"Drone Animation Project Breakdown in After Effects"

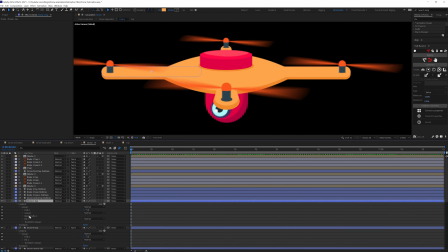So I started with the top portion of the drone then for the drone body. after
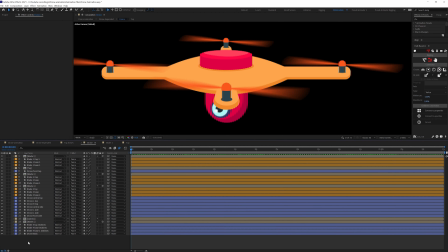that the cameras so for all of these shape layers I added two set of
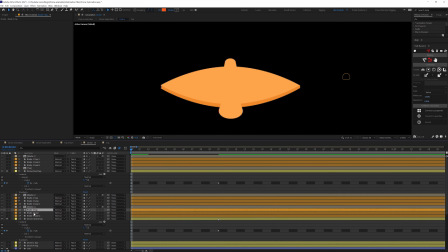keyframes one for the top of the angle top view and the exact
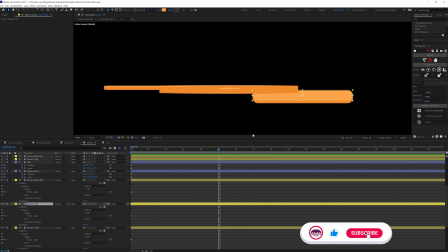side view and then linked this keyframes with tweak connectors so
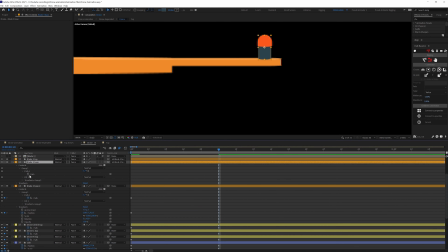I have added a 1d slider and then linked all of these keyframes with this
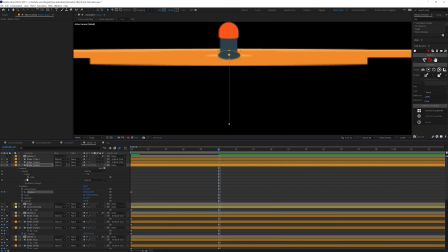slider so that we can control the rotation of the drone with this controller
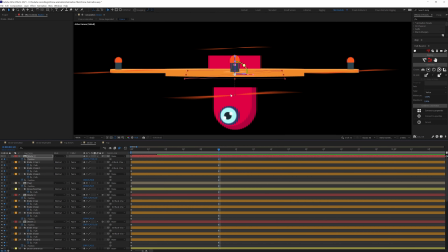similarly I added a controller for the eye blink and the camera rotation
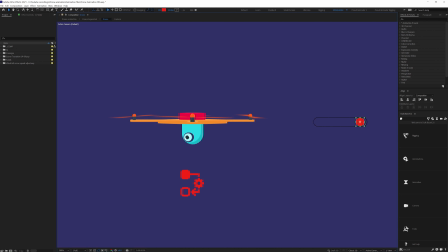and right now the whole drone is fully controlled with this controller like
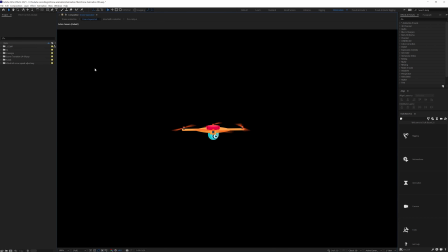this and after that I animated the drone so for the animation part
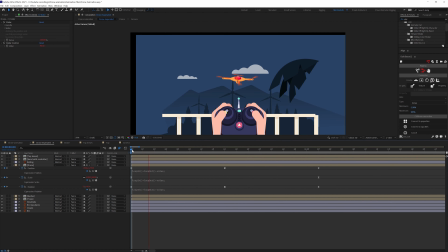I simply added some position keyframes some rotation keyframes on the drone composition
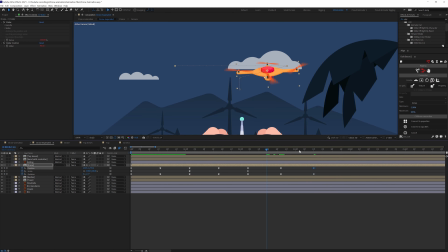and then also added some scale keyframes to animate it in perspective and after
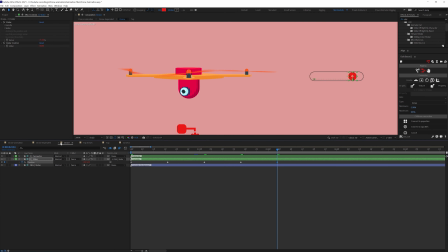that I simply animated the slider controller to control the rotation of the drone in
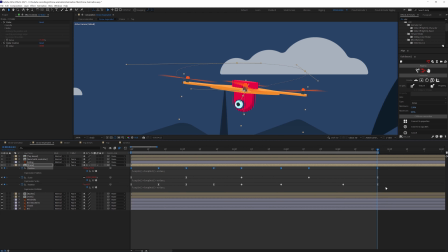fake 3d so after the animation I simply offset the keyframes of the rotation to add a little bit of follow-through in the drone and here is how the
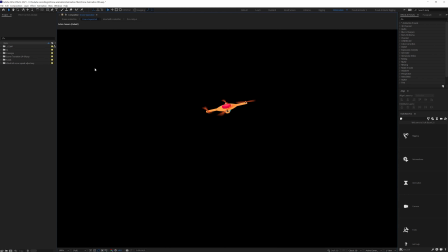final animation of the drone looks like so then I started
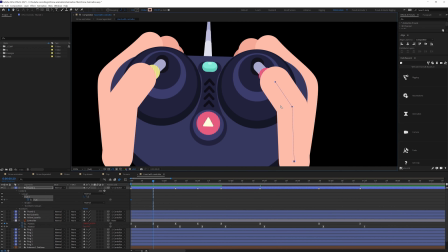animating the hand with the controller for the hand I animated the fingers so for the fingers are simply animated the path property of the finger shape layer for the
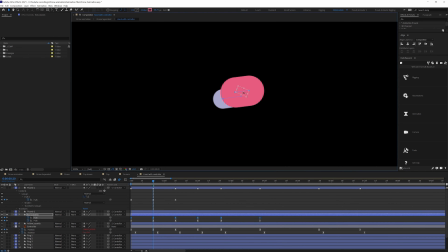joystick controller I simply animated the shape path property in accordance with
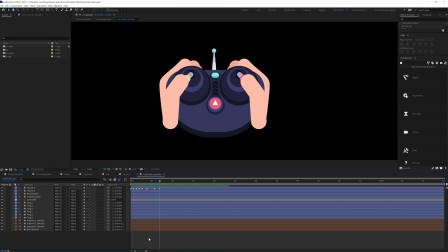the thumb movement I also added some position and rotation keyframe on the overall
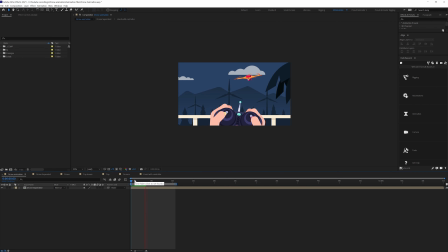hand with the controller composition to add some extra movement for the hand
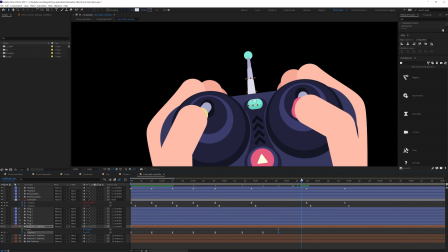and other than that I also added some movement on the antenna of the controller
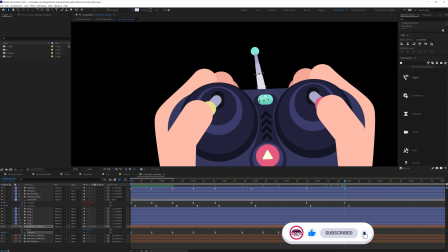for that I simply added some rotation keyframes on all of these
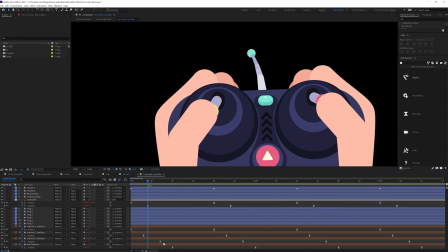antennas and then offset the keyframes to add a little bit of follow-through in this antennas
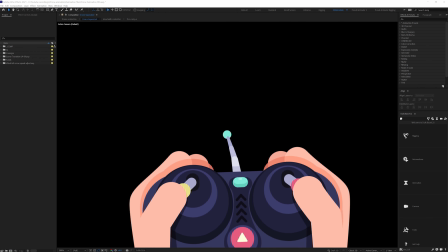and this is how it turned out and then I proceeded
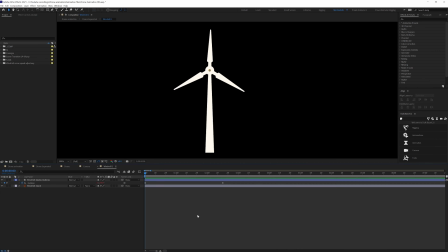with the background animation so for the windmill animation I simply added some rotation keyframes in a loop for the coconut leaves
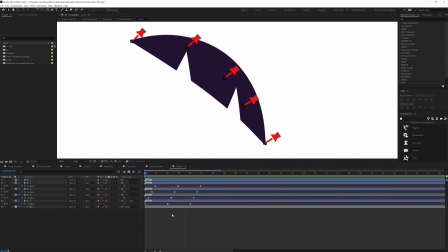on the right side of the screen I added some pin tools to distort the layer and then converted the pins to the bone layer with the help of the tweak based plugin
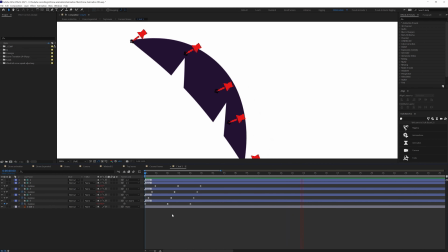after that I added rotation keyframes in a loop and then offset the keyframes of
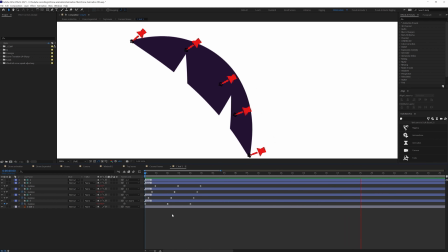these bone layers and this is how it looks and I follow the similar process
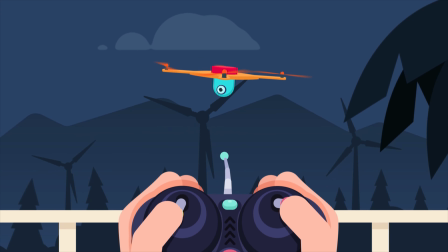for the background trees okay so this is how animated this drone
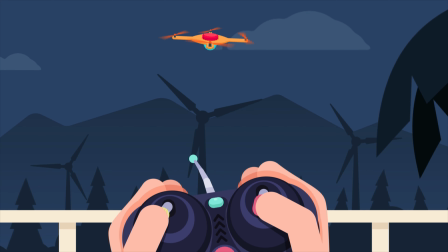animation project so that is it for this video I hope you learned
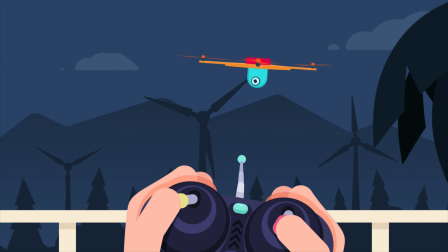a few important tips and tricks to help you in your projects so if you like the video then make sure to hit the like button
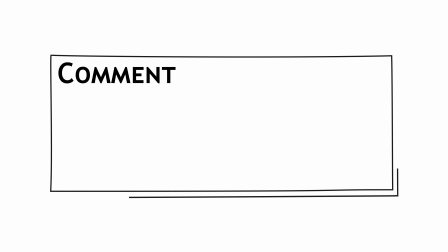if you have any doubt regarding the techniques and make sure to comment down below I would be happy to help you out and if you're here for For
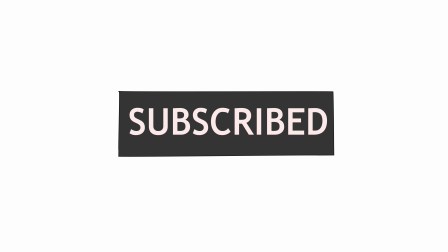the first time, make sure to subscribe the channel and hit the bell notification bell to stay notified for all future updates.
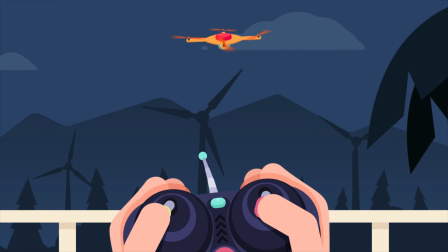Until then, goodbye.